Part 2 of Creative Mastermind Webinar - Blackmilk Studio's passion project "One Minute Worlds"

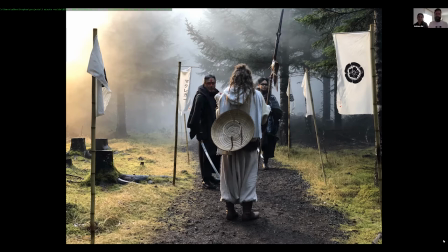8:15 But we put that I think it was an HMI 4K for the people interested in cinematography here with a CTO gel so that it would look like the sun and we would have consistency all day long on how the light looks.
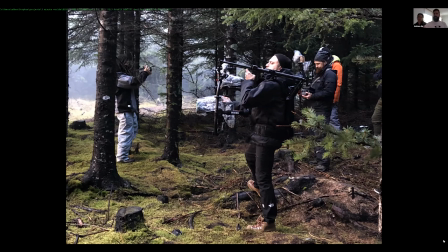8:31 We were using a Ronin just to move around, very difficult terrain actually to move on.
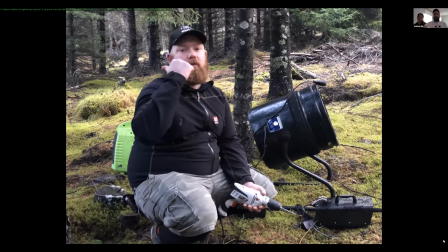8:36 And the weather was horrible, like
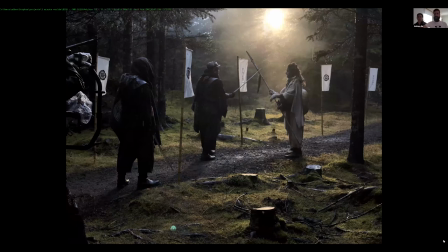8:39 obviously super cold and started raining and windy, just very miserable.
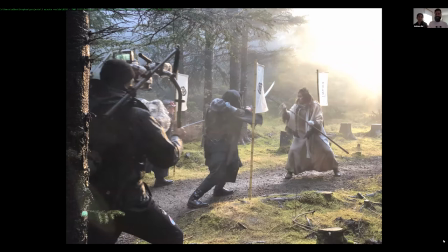8:45 Which worked for the film though. yes. Is the fog real? Is the fog rain or is it actually real? No, the fog was fog machines and the rain is real.
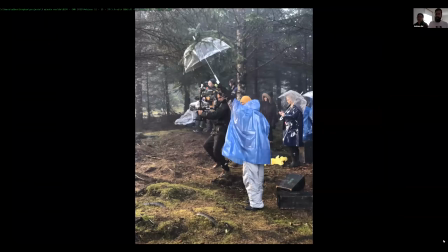8:57 It was just that look. And because originally we were trying to shoot this in Los Angeles.
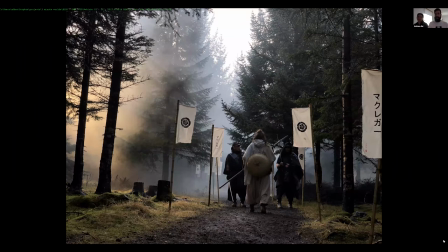9:04 Yeah. And we were like, just because the mood and the look that on these photos right now, which is the same looks in the footage, is exactly what we were after. Yeah. And Los Angeles has perfect weather pretty much every year. Yeah. So we were like, okay, so what if we shoot just at sunset?
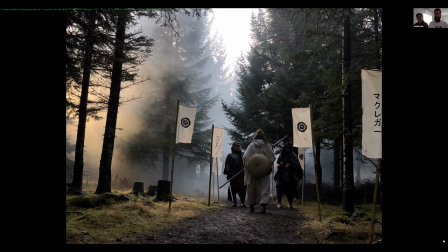9:23 It was like, okay, but we're only going to have an hour a day to shoot. That is not doable. And just the mood, the texture, you're not going to get it in LA.
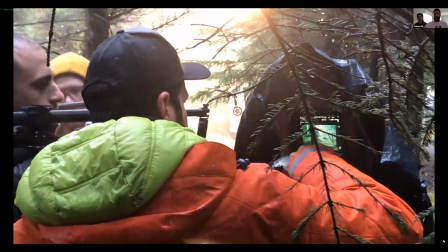9:33 So that was one of the reasons to go, I don't know if the video plays real time, to go to Iceland.
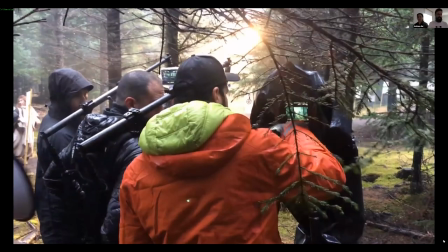9:40 So this was one of the days that Alex had rehearsed. The main Alex is our actress.
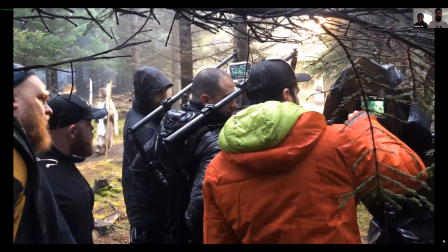9:46 Yeah, so. All the choreography, everybody knew what to do. So that had been pre-planned for months in LA.
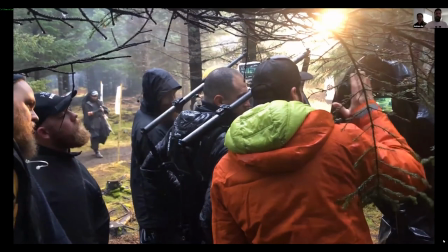9:53 So that helped a lot when we got there. Is that okay? We know exactly what we need to do.
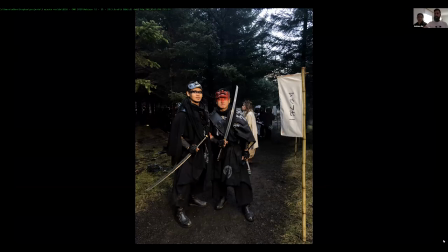10:00 This is our stunt people that also flew from LA with their super awesome fake swords.
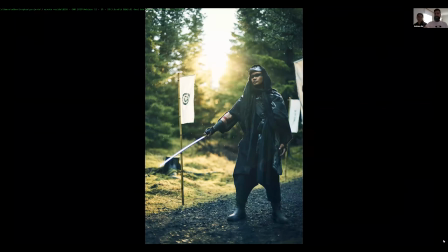10:07 Bay. Yeah, we did the choreography with Ryan. We did end up building, so the wardrobe, we can talk for a second. That was great. You can throw some of the names there. And makeup as well.
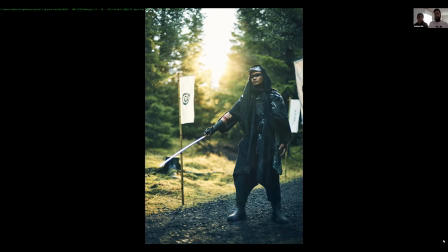10:20 You can see some of the tattoos. It has a lot of Japanese inspiration, but a little bit of North European look. And we ended up finishing the wardrobe once we were in Iceland, trying to source those leather straps and stuff like that on site over there, which is this mix.
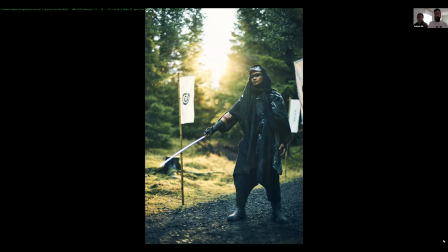10:39 And I think it helps create a more rich world when this is not a Japanese world in the Middle Ages. It has a lot of the Viking influence in it. How long were you there?
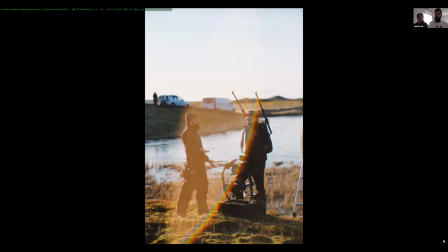10:53 I think we spent in Iceland about 2 weeks, maybe one entire week shooting and 1 week of pre-production. Mark and I were there for 2 weeks and the main team for a week. Yeah. I think a bit more than a week. Maybe a bit more than a week. But, you know, scouting locations and all of this.
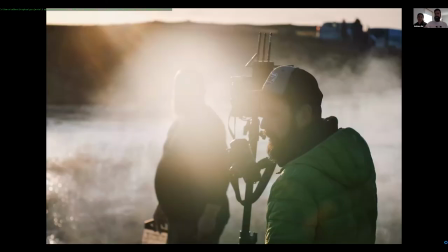11:11 So here's some behind the scenes footage.
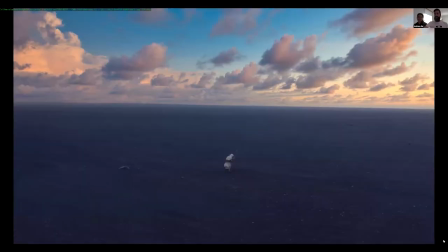11:17 Obviously, the landscapes over there are amazing.
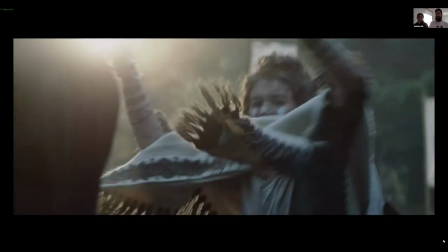11:19 In terms of the effects, you don't need a lot because the landscapes in Iceland are just incredible.
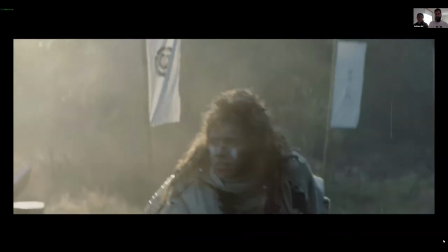11:28 This is some footage from the film. I don't want to show too much because still is work in progress.
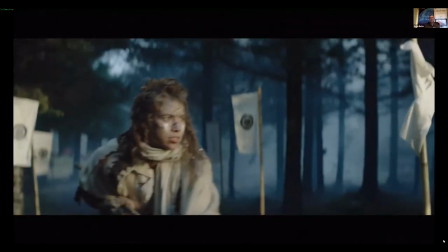11:36 But you did show your scene with when you were doing rehearsals in the park with the scene.
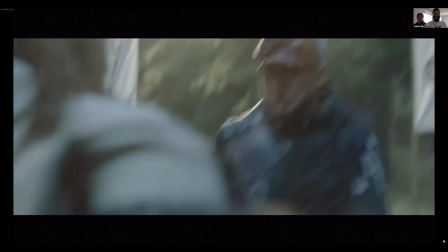11:41 Yeah. So we have to finish that one off for sure.
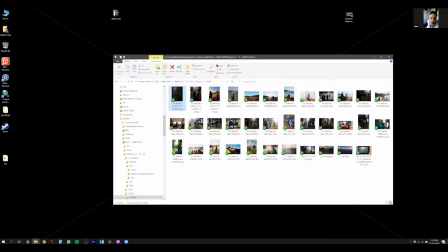11:47 It's interesting about locations, like Iceland offers so much valuable in terms of production value.
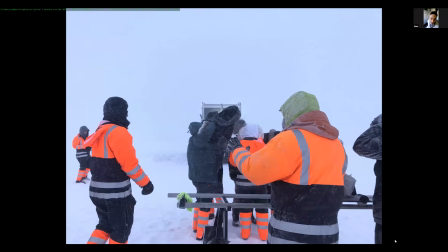11:53 For Elk, we've been discussing about maybe, I would love to shoot it as is as well within the forest, but also we've been thinking about using Mandalorian technology and using LED panels as another possibility,
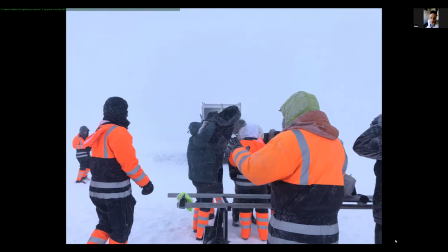12:08 but we're still kind of wrapping our heads around it to see what's the best effective tool towards it to get the constant perfect lighting. Right, it's fighting the elements also because yeah. I remember the fake blood, right?